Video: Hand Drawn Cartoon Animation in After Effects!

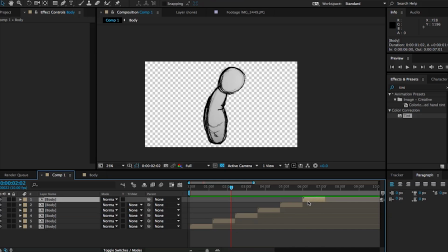We can just duplicate this over and over to make this as long as you want. Like I said before, I'm sure there's a better way of doing this. This gets your your timeline very cluttered, but I mean, once you make so many copies,
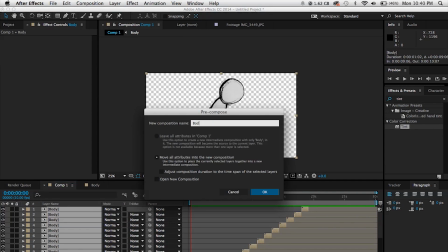you can actually just select all and pre-compose that layer. Just rename it body, let's see, body loop.
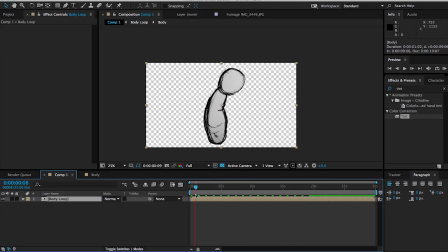So now all those pre-compositions containing all those layers are all in one nice pre-composition.
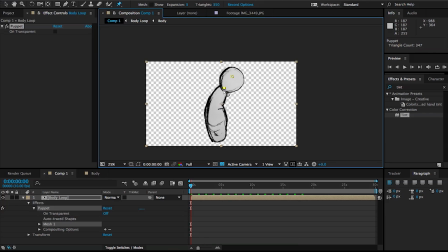Alright, so the next step, you want to apply the puppet tool effect, and you can find that on the menu bar with that pin looking icon to the right. So I'm just going to follow along in somewhat of shape of his spine, and also make sure you're at the beginning of your timeline or at the beginning of where you want to start your animation,
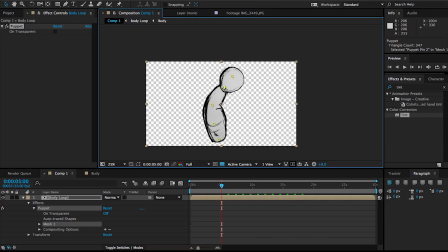because whenever you apply the puppet tool effect, it automatically creates keyframes, and you can move forward in time and move it around, and it will automatically create an animation for you. So it's really cool, really fast and simple. If you're having any issues, just go ahead and check that checkbox that says on transparent.
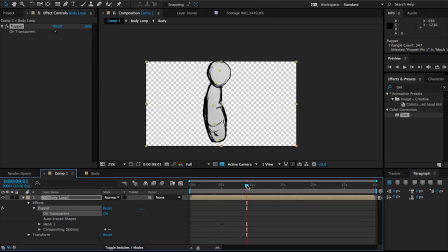That will fix any weird things that the puppet tool might do. So once you do that, you can see that it's a pretty simple animation, created in like less than a couple of seconds, and that's pretty much the basis of animating our entire character.
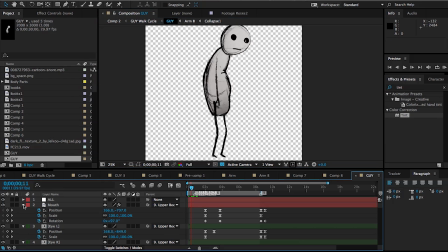So here he is, and what I did is separate each layer, or each limb, sorry, into its own layer. So you can see that let's say if I shut this off, you can see that the mouth is its own layer, each individual eye is its own layer, and so forth, with the arms and with the legs.
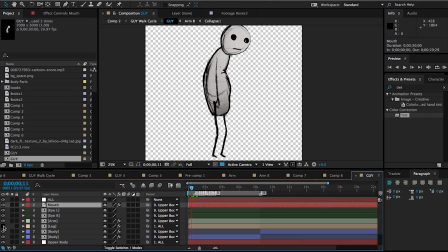And another thing that you want to do when you're first kind of rigging up this character is you're going to want to move the pivot point for each limb where it makes sense. So remember, the pivot point is what the layer rotates around pretty much. So for the arms and legs, you're gonna want, for the arms, you're gonna want the pivot point around the shoulders,
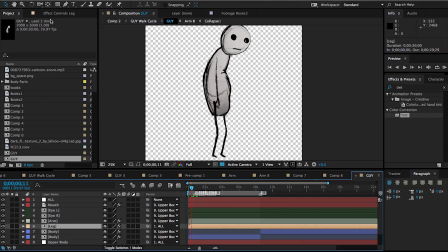and for the legs, you're gonna want the pivot point around the hips, so that when it rotates, it acts normally. Then you're gonna want to apply a puppet tool effect to each limb, so you can actually create an animation of the legs bending to give the illusion that the character is walking.
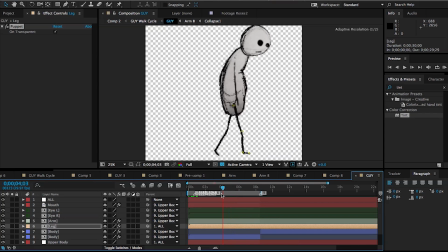And if you're like me and you don't really know how to animate, or you have a basic concept of it but you never really went to school for it, there's actually a few tricks that you can do to create some simple animations such as a walk cycle.
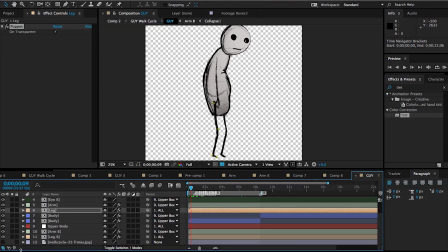What I did, for example, is I just went on Google Images and I looked up some references of what an animation walk cycle looks like,
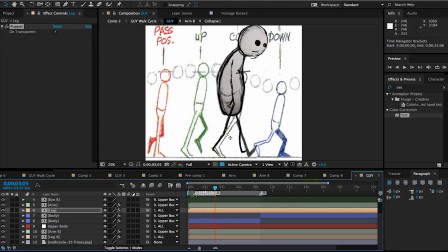and then you can see that I pretty much use that as a guideline to bend the limbs and animate my character into walking. You can do this for walking downstairs, going upstairs, fighting.
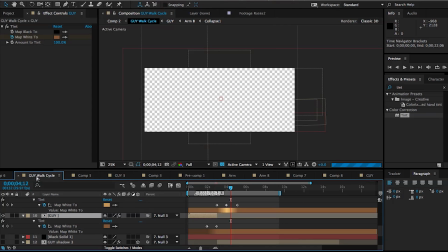There's all kinds of good references out there that you can use.
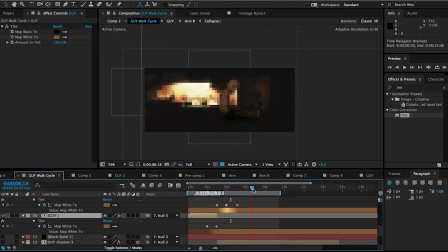And then once you're done with your cycle, your walk cycle, you can just pretty much just drop your character into your scene, animate his position,
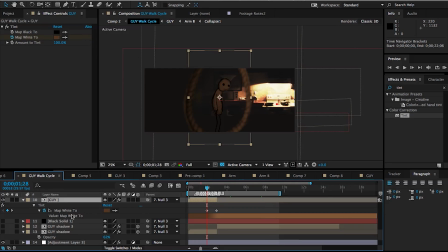going from left to right if he's walking, and you can also apply a tint effect to the guy to match
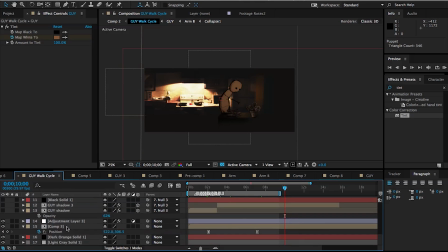the colors and the brightness of your scene. Speaking of which, let's jump into the background, and you can see that I just stitched up a few pictures together,
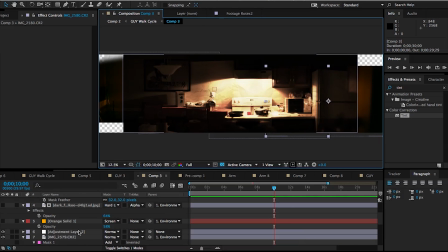and just made it a little bit darker. I also applied a paper texture to the whole thing.
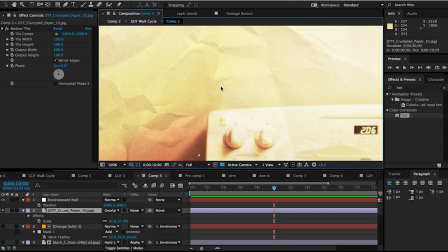I just set it to overlay, and it just kind of adds to the style of this thing that I wanted to give, which is pretty much it's all created on a piece of paper.
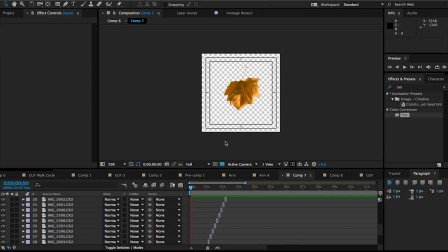Another thing that I did is I took a bunch of pictures of a leaf rotating around in light. You can see what that does, and it just to give this leaf a little bit of a stop motion feel to it.
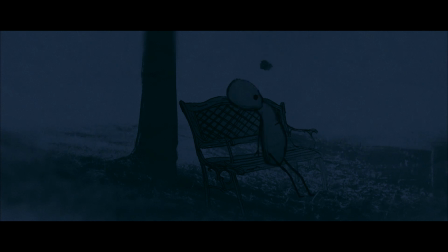It barely moves in the final shot. I wanted to rotate and fall a little bit more, which is why I rotated the light around it,
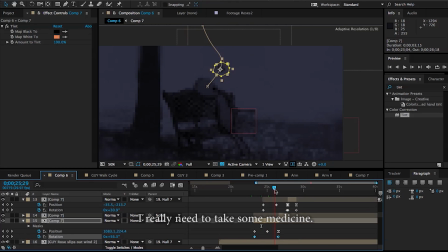so I can animate the rotation of it and it looks like the physical object is rotating in the scene.
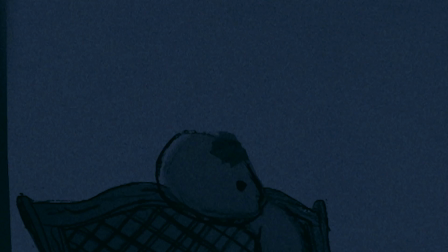But this is what it ended up looking like. I think that the light rotating around it gives it a nice stop motion animation feel.
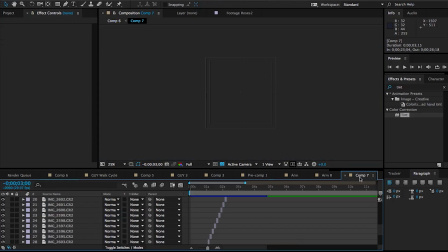So these are just details, but I just wanted to make sure I didn't skip over anything, and I showed you everything that was involved in making this. Alright guys, that is it for this tutorial. I hope you enjoyed it.